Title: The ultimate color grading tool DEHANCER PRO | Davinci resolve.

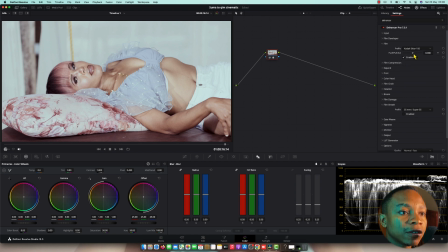[4:21]
So I'm gonna choose different looks.
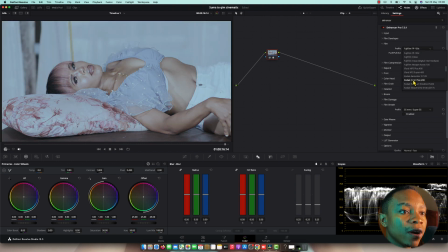[4:26]
It has a lot of looks in it. We have a Fuji, we have a codec, we have a lot of them.
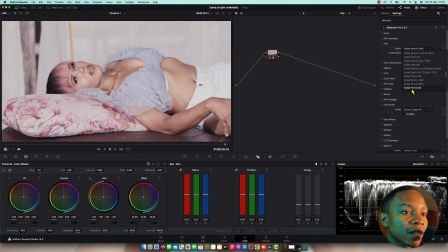[4:34]
So you're going to choose the one that's working good to you. I feel like
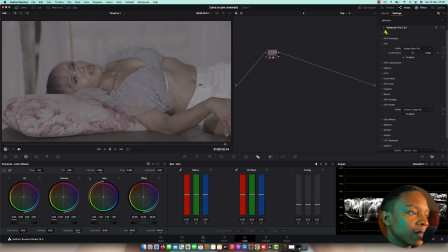[4:41]
this one is giving a better nice image that I want, the image that I have in my head.
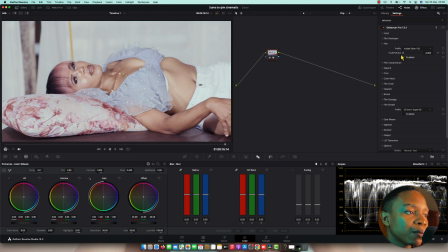[4:47]
So another thing that I do is pushing pull this to see the envelope, how it will work, but let me put it to zero. And to my prints, here is where you can use your fingerprints,
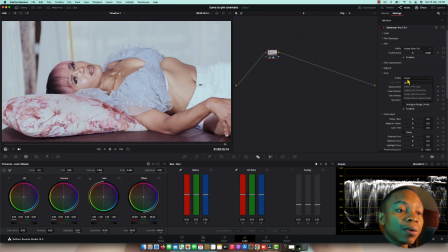[5:02]
whatever, or senior film, or the one that's working nice for me is codec angular gloss paper.
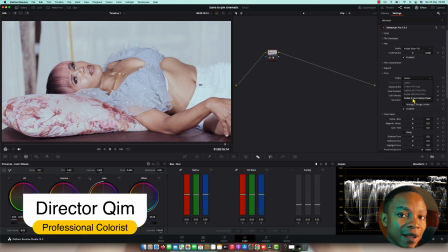[5:09]
I don't know what is working,
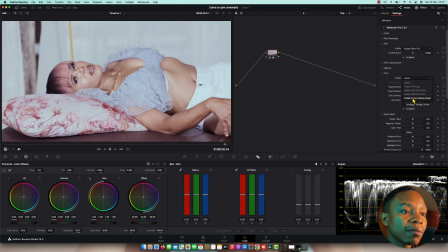[5:12]
behind it, but to me the reason it gave me, they give me a better contrast and a very perfect bold. So I found out this one is good. So after doing so, this is the end point that I'm doing. So I have to go back and twist it, some of adjustment, that's how I will see it's going to perfect my picture. It's not like using the answer and you drag it the answer and everything is going to work out. No, it doesn't work like that. It's giving you a print color, it's giving you a color development, it's giving you the emulation of color. It's not like your everything is just down here. No, it's like you are using a film emulation for DaVinci Resolve.
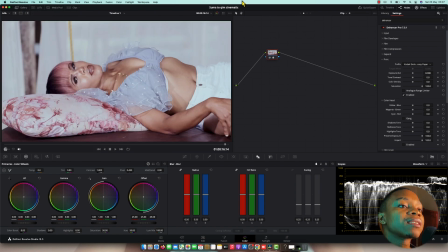[5:51]
This is film color. So yeah, it's like that. So all right, this plugins is been used with a lot of pro colorists. I've been talking about a lot of colorists, even the colorists that I'm doing TG's videos. I've been a little bit chatting with him, yeah, quick chats about doing color grading, and he mostly use this plugin, so it's very helpful. Most of greatest colorists, trust me, they're using these plugins. Yeah, to use the plug or loot is not bad thing, but first you have to get the knowledge on your mind. And yeah, I still remember that I promised you the I'm coming with another part of shop matching to copy the car to have a reference. Yeah, but one thing that I want to tell you, when you do a reference, first you need to learn a contrast, saturations, and car parity. That's all. The contrast, the way you range the exposure. So you take the reference, like the exposure on this level. Another thing is saturation, you see the level of saturations, and the color palette, you see the color, you pick the color, the emulation of color, how it process, it proceed. Yeah, I mean, my English so bad. So the thing that I want you to keep learning before me jumping to the tutorial, I want you to learn the scopes and waveforms. Yeah, that's the important things, and practice your eyes, exercise your eyes to calculate the color perfectly. So let me continue.
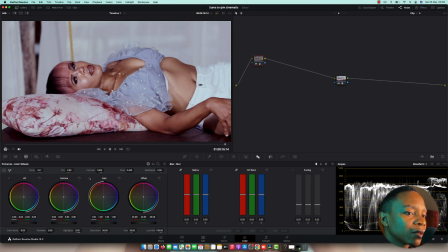[7:24]
Here I'm going to control the exposure, so I'm going to drag down the exposure to give me the contrast a little bit, so a bit high, it's not too much, somewhere around here.
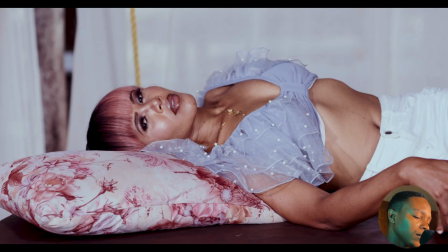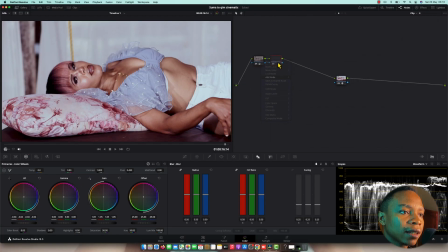[7:43]
Looking good. Unless I'm gonna add another node, which is going to be a saturation. Boom, just like that. Now it's giving it a saturation.
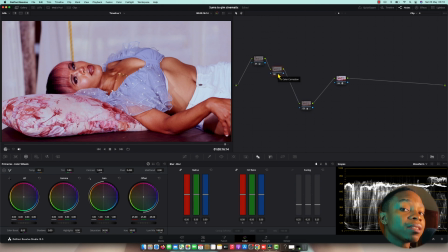[7:56]
As you can see, the picture a little bit, it's not a little bit, it's too much, it's too much red, it's too much magenta.
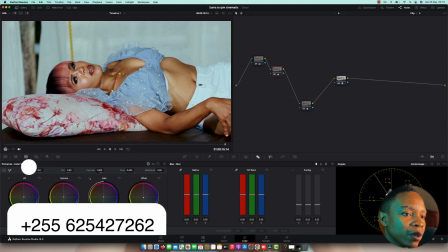[8:04]
So I have to clean that, push it to the green, and drag it to the blue a little bit to have
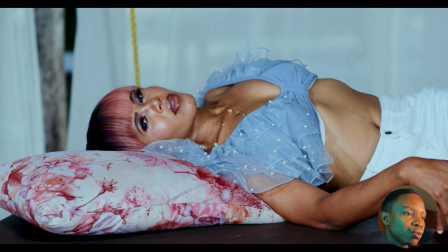[8:13]
nice splitting, to neutralize everything, so everything has to be neutral.
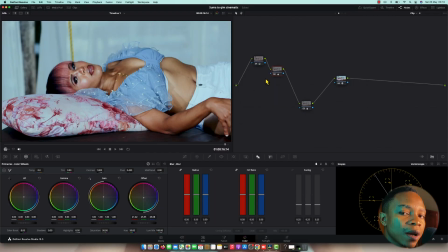[8:19]
Like I focus on the skin and I focus to the this wipe out, so it doesn't have to look pure white.
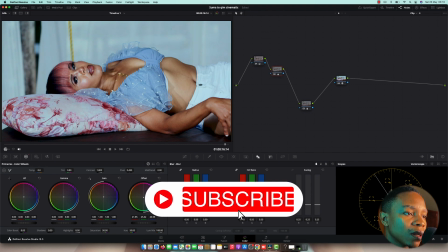[8:25]
I mean, it doesn't have to look blue or pink or another color.